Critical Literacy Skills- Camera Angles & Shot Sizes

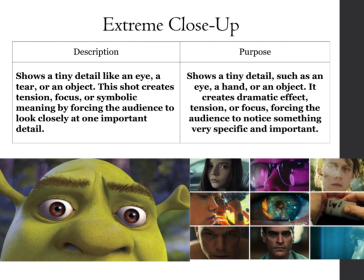241s
An extreme close-up is all about honing in on a tiny detail, like the twinkle in an eye, a single tear, or even the most important object. The magic here lies in its ability to create tension and focus. By zooming in so closely, it compels the audience to engage with something specific,
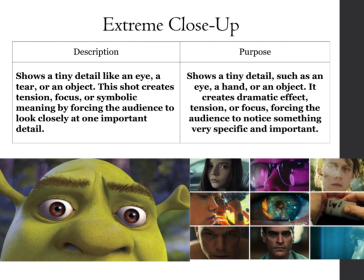261s
inviting them to explore its symbolic meaning or emotional weight. Think of how this shot demands your attention, forcing you to confront a detail you might otherwise overlook. It's a way to heighten the drama and connect viewers with the story on a deeper level.
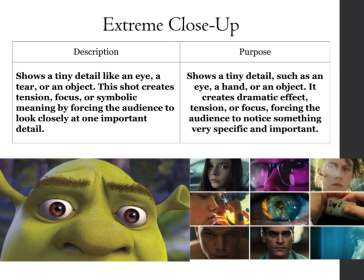278s
If you have a look at some of my examples there, you can see the most common extreme close up is usually the eye. Whether you are focusing on a tear or a twinkle, you're getting a little bit more of an understanding of what's happening there. You can also see in the chosen image down in the
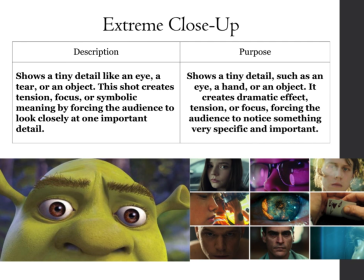298s
right hand side, we have a king and an ace card. So the extreme close up also gives us that opportunity to see finer details.
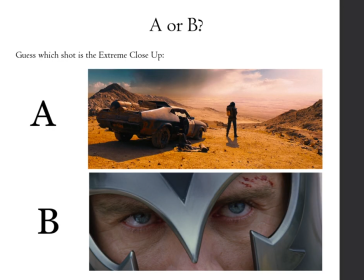309s
So let's have a little fun with this one. We're putting that knowledge now to a test. You've learned about an extreme close up, which zeroes in the tiny detail to convey the tension. So let's see how sharp your eyes are. Look closely at these images marked A and B. One of them is an extreme close up.
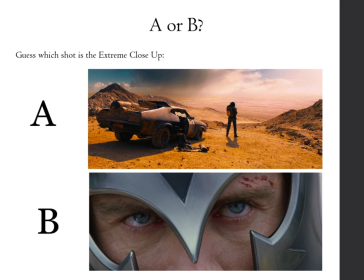328s
Think about what we've discussed. We're looking at a tiny detail, and it's designed to make you feel something intense or draw your attention to a single crucial detail. Take a moment, and when you're ready, make your guess. Is it A or B?
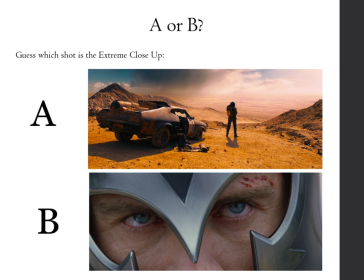346s
Hoping you've chosen B because it is an extreme close up when you are focusing on the character's eyes. A would not be an extreme close up. We'll find out what that is as we continue. Let's talk about the close up shot.
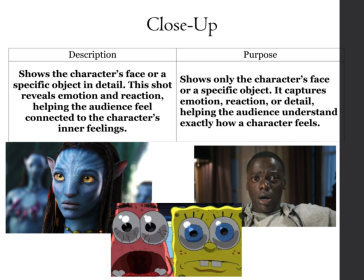362s
So, this type of shot focuses on a character's face or a specific object. This close up is powerful because it captures emotion and reaction. It's all about getting the audience to connect with the character's inner feelings.
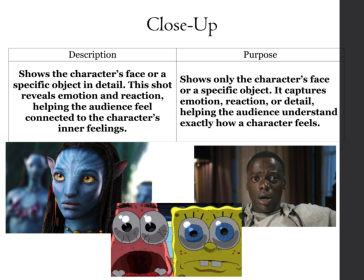375s
Whether it's a smile, a frown, or a subtle change in expression, this close up makes us feel what the character feels. Remember, it's not just about the face though, it can also highlight a crucial object. This helps audiences understand the character's emotions or reactions at that point.
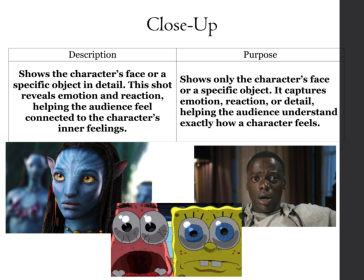393s
As we move forward, keep in mind how the close up helps us dive deep into focusing on the story and these intimate details. Our example here has SpongeBob and Patrick in our close up.
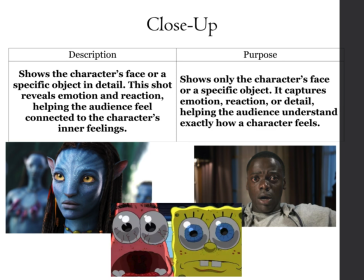408s
We are seeing them kind of from the neck upwards, and it gives us a better understanding of how the character is feeling.
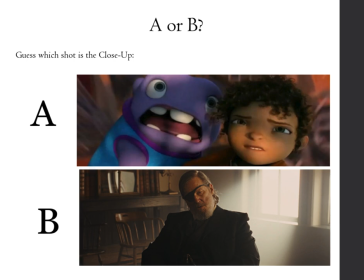420s
So now having a little bit closer of a look here, looking at these images A and B, think about the details that you can see and how much of the character is visible. Remember that close-ups are powerful because they capture the essence of a character's emotion or the significance of an object.
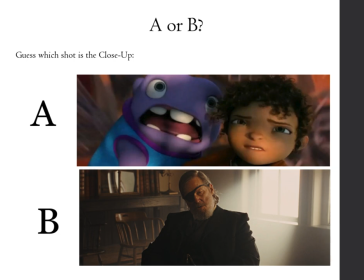437s
They're not as intimate as extreme close-ups, but they'll still draw our attention to crucial details. So which one do you think is a close-up shot? A or B? Hoping you're looking at A.
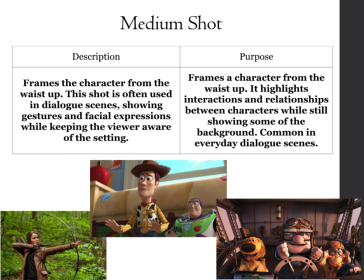457s
Now let's focus on the medium shot. So this type of shot frames a character from the waist up. It's commonly used in dialogue scenes where it's important to capture not just facial expressions, but also gestures. This helps to convey more about the character's interactions and relationships.
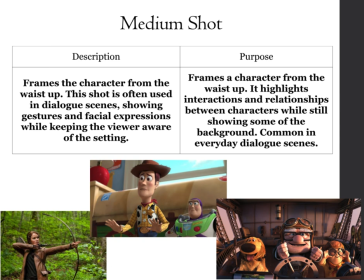476s
What makes the medium shot unique is that it keeps the viewer aware of the setting, unlike the close up. It provides a balance, showing the character while still giving the context to their surroundings.